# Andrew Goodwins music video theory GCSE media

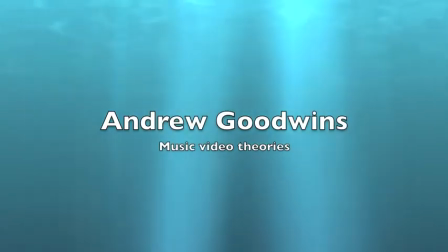[0:00]
Andrew Goodwin's Theory on Music Videos by Connor Gormley In 1992,
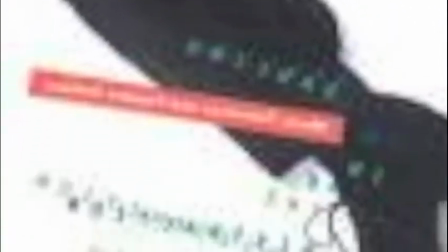[0:06]
Andrew Goodwin disclosed his theories and observations about popular mainstream music videos in his popular book,
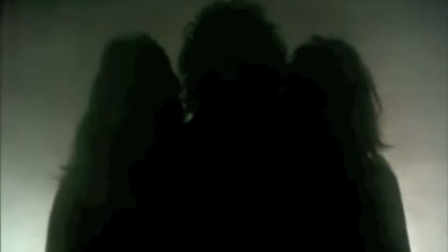[0:12]
Dancing in the Distraction Factory, in order to serve as both an insight into the workings and theories behind successful music videos,
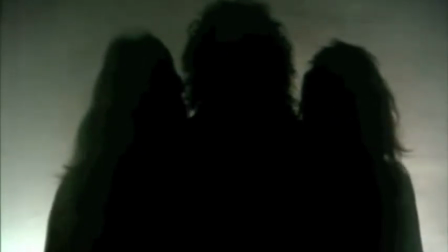[0:19]
and to serve as something of a guide for those of the future. Goodwin's theories are illustrating countless prominent works both before and after his book.
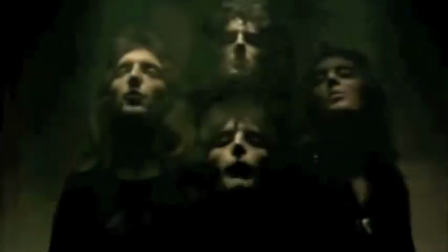[0:26]
For example, Goodwin claims that there are a multitude of genre characteristics that can be traced throughout the videos of that genre,
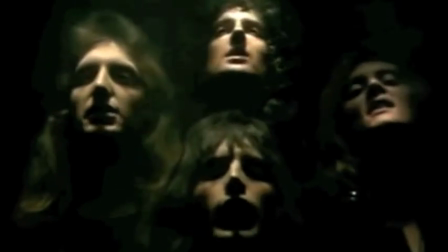[0:33]
something that can be seen in classic rock videos such as Bon Jovi's It's My Life or Living on the Prayer and Queen's Bohemian Rhapsody.
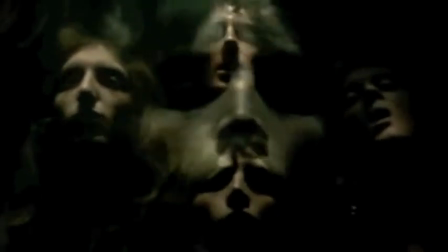[0:40]
Aside from the psychedelia of the latter, a touch which nicely amplifies the somewhat surreal nature of the song's pacing and melodies,
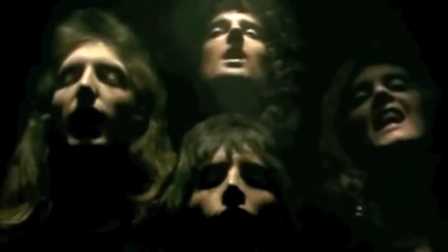[0:48]
making use of a wide array of bright, contrasting colours to create a sense of dissonance,
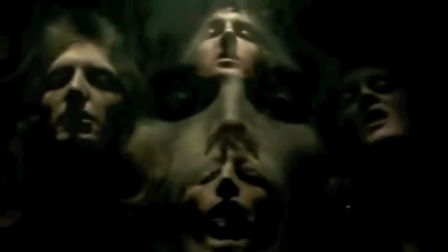[0:54]
something which is alien and strange, the video mostly features the band performing, and the same is true of Bon Jovi's video.
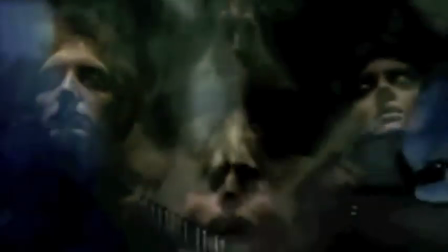[1:02]
This is most likely the focus on the great musical skill of the artists, as classical rock is infamously difficult to play,
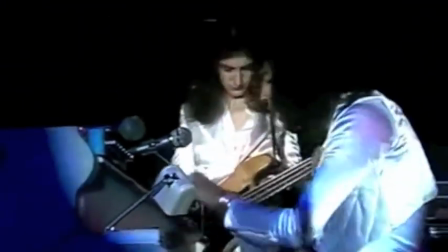[1:08]
and to draw attention to the distinctive fashion of the artists in the period,
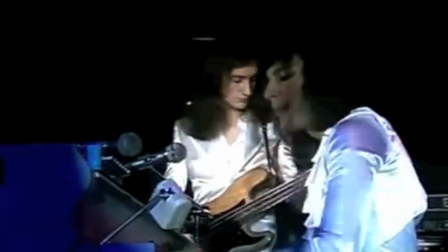[1:13]
which was especially unique during the genre's heyday, composing of tight-filling clothes, long, wild and unkempt hair,
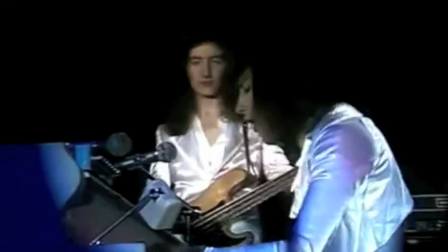[1:20]
the use of furs, leather and latex as well as copious amounts of mascara on men. Rock music also has its fair share of over-the-top personalities.
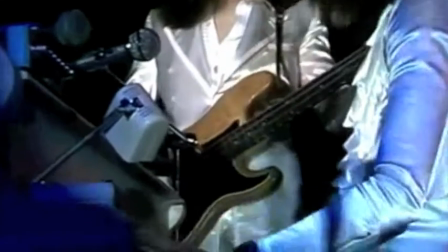[1:28]
The genre is dominated by figures like Lemmy Kinwister from Motorhead, Slash from Guns N' Roses, Gene Simmons from Kiss, in fact anyone from Kiss.
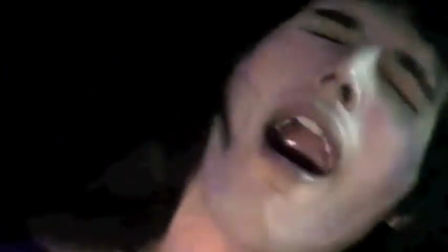[1:36]
All these figures have their own distinctive personalities, fashion sense and style of playing,
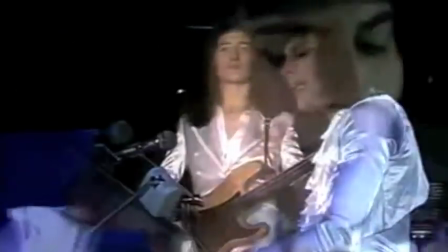[1:41]
all of which gives them a kind of star status, one that makes them instantly recognised by the fans of that genre,
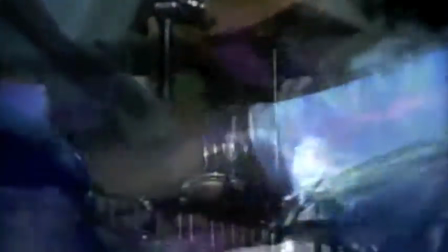[1:46]
and they are arguably more distinctive than the stars of pop music as a result of this.
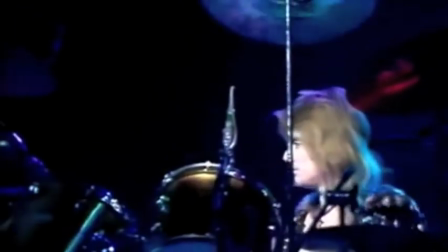[1:50]
The fact that so many rock music videos pictures a band performing may be mediated to draw attention to these personalities and presences.
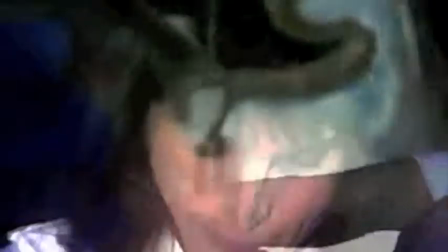[1:56]
As a result of this, rock videos are usually dissonant with the themes and ideas of the song, having little to do with either.
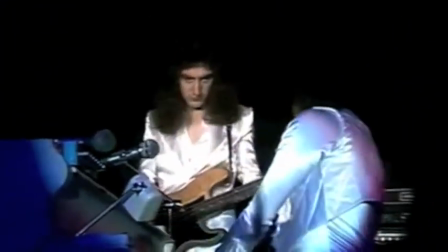[2:05]
Compare this to the trends found in most pop songs, such as Katy Perry's Raw or Michael Jackson's Smooth Criminal.
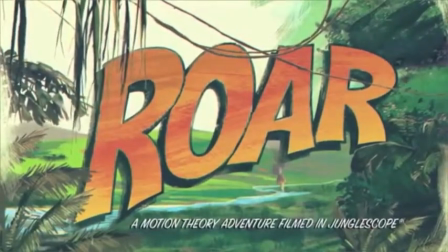[2:10]
Here the performer still performs, Katy Perry sings and Michael Jackson dances,
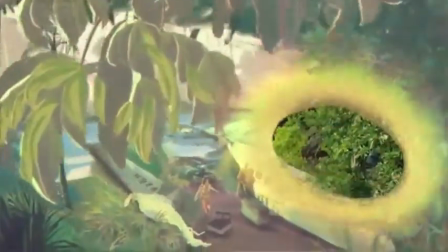[2:14]
but they do so within the context of a large overarching narrative, one that reflects the nature and themes of the song.
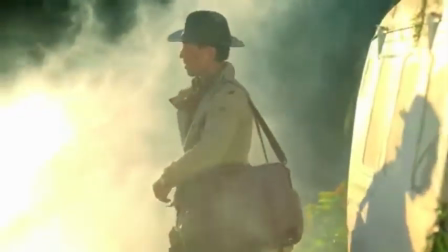[2:20]
For example, the song Roar makes use of the term Roar in the chorus, a term often associated intensity with not only power and dominance, but also animals.
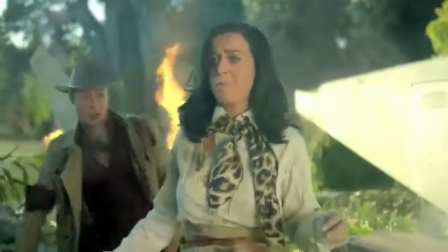[2:28]
Both of these are represented throughout the video. The song takes place in the jungle and Perry's main adversary is a tiger.
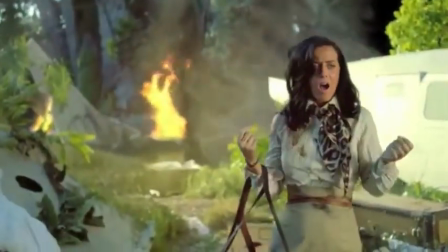[2:33]
Once again the video and song are connected, as tigers, being large powerful predators, are famous for roaring.
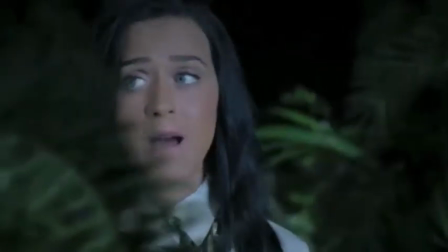[2:39]
Perry's character arc also reflects this. She goes from being a a hapless traveller lost in an alien and deadly environment to a kind of female Tarzan.
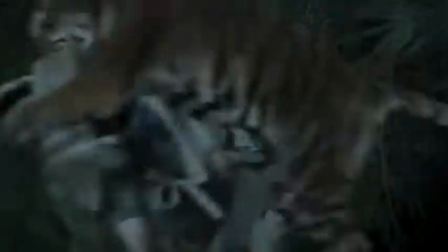[2:47]
With a slight change in colour, this could become a rather dark tale, one of lost humanity,
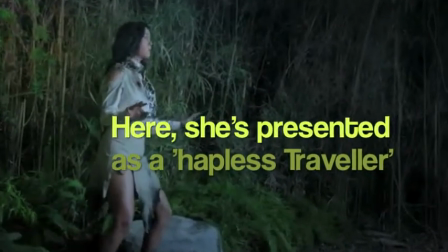[2:52]
something which would directly contradict the nature, tone and target audience of the primary song, and that would contradict Goodman's own theory,
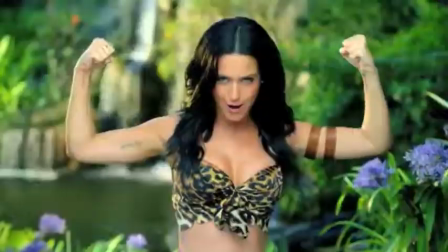[2:59]
which states that music videos must advertise the song as well. Instead, the video makes use of bright colours like green, pink and yellow, as well as humour, humour, albeit cringe-worthy humour,
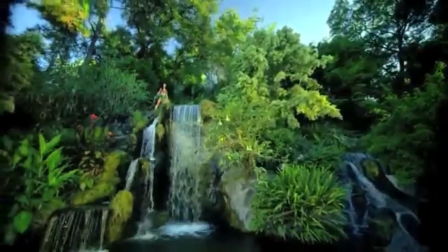[3:09]
and a degree of voyeurism, all to maintain a light, poppy tone.
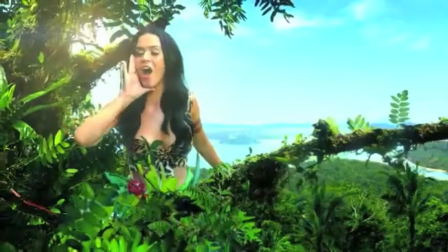[3:14]
There are also similarities between the video and the song lyrics. The first line of the lyrics state, you used to bite my tongue and hold my breath, scared to rock the boat and make a mess.
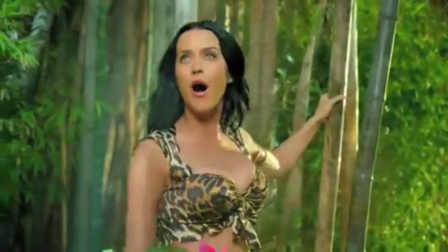[3:23]
This is similar to Perry's status at the start of the video, where she's helpless and unsure of herself,
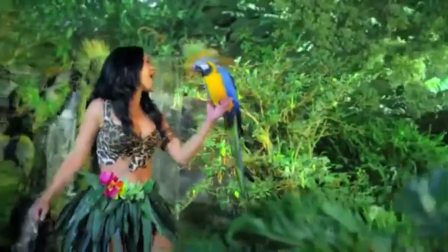[3:29]
lost confused and weak in her new environment, unsure where to step, and scared to rock the boat.
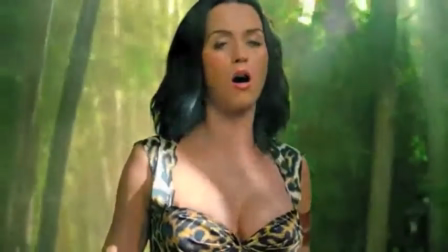[3:34]
Then in the next verse, the nature of the lyrics change, saying you hear my voice, you hear that sound, like thunder gonna shake the ground.
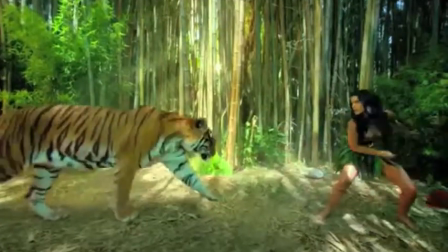[3:41]
Instantly, this sounds more powerful, dignified. Her use of the word thunder amplifies her strength and dominance, and mirrors her adaption and change in a video,
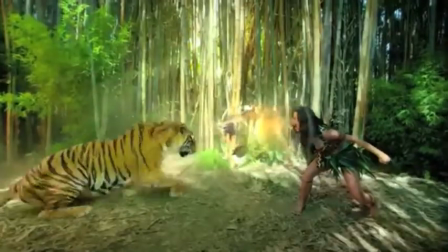[3:48]
where she grows used to her new environment, and grows close to dominating, implied by her swinging from tree to tree,
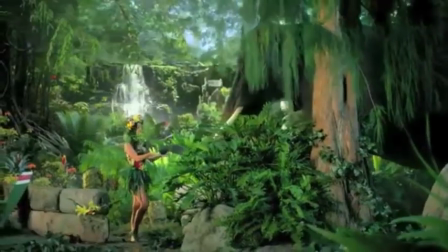[3:55]
like the aforementioned female Tarzan. Here the relationship between lyrics and visuals is very much positive.
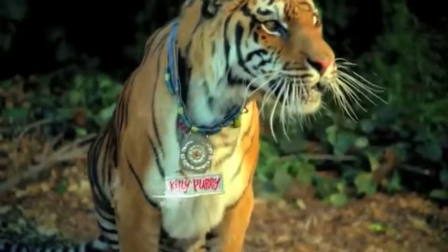[4:03]
The video illustrates and amplifies the lyrics by placing it into a much wider context.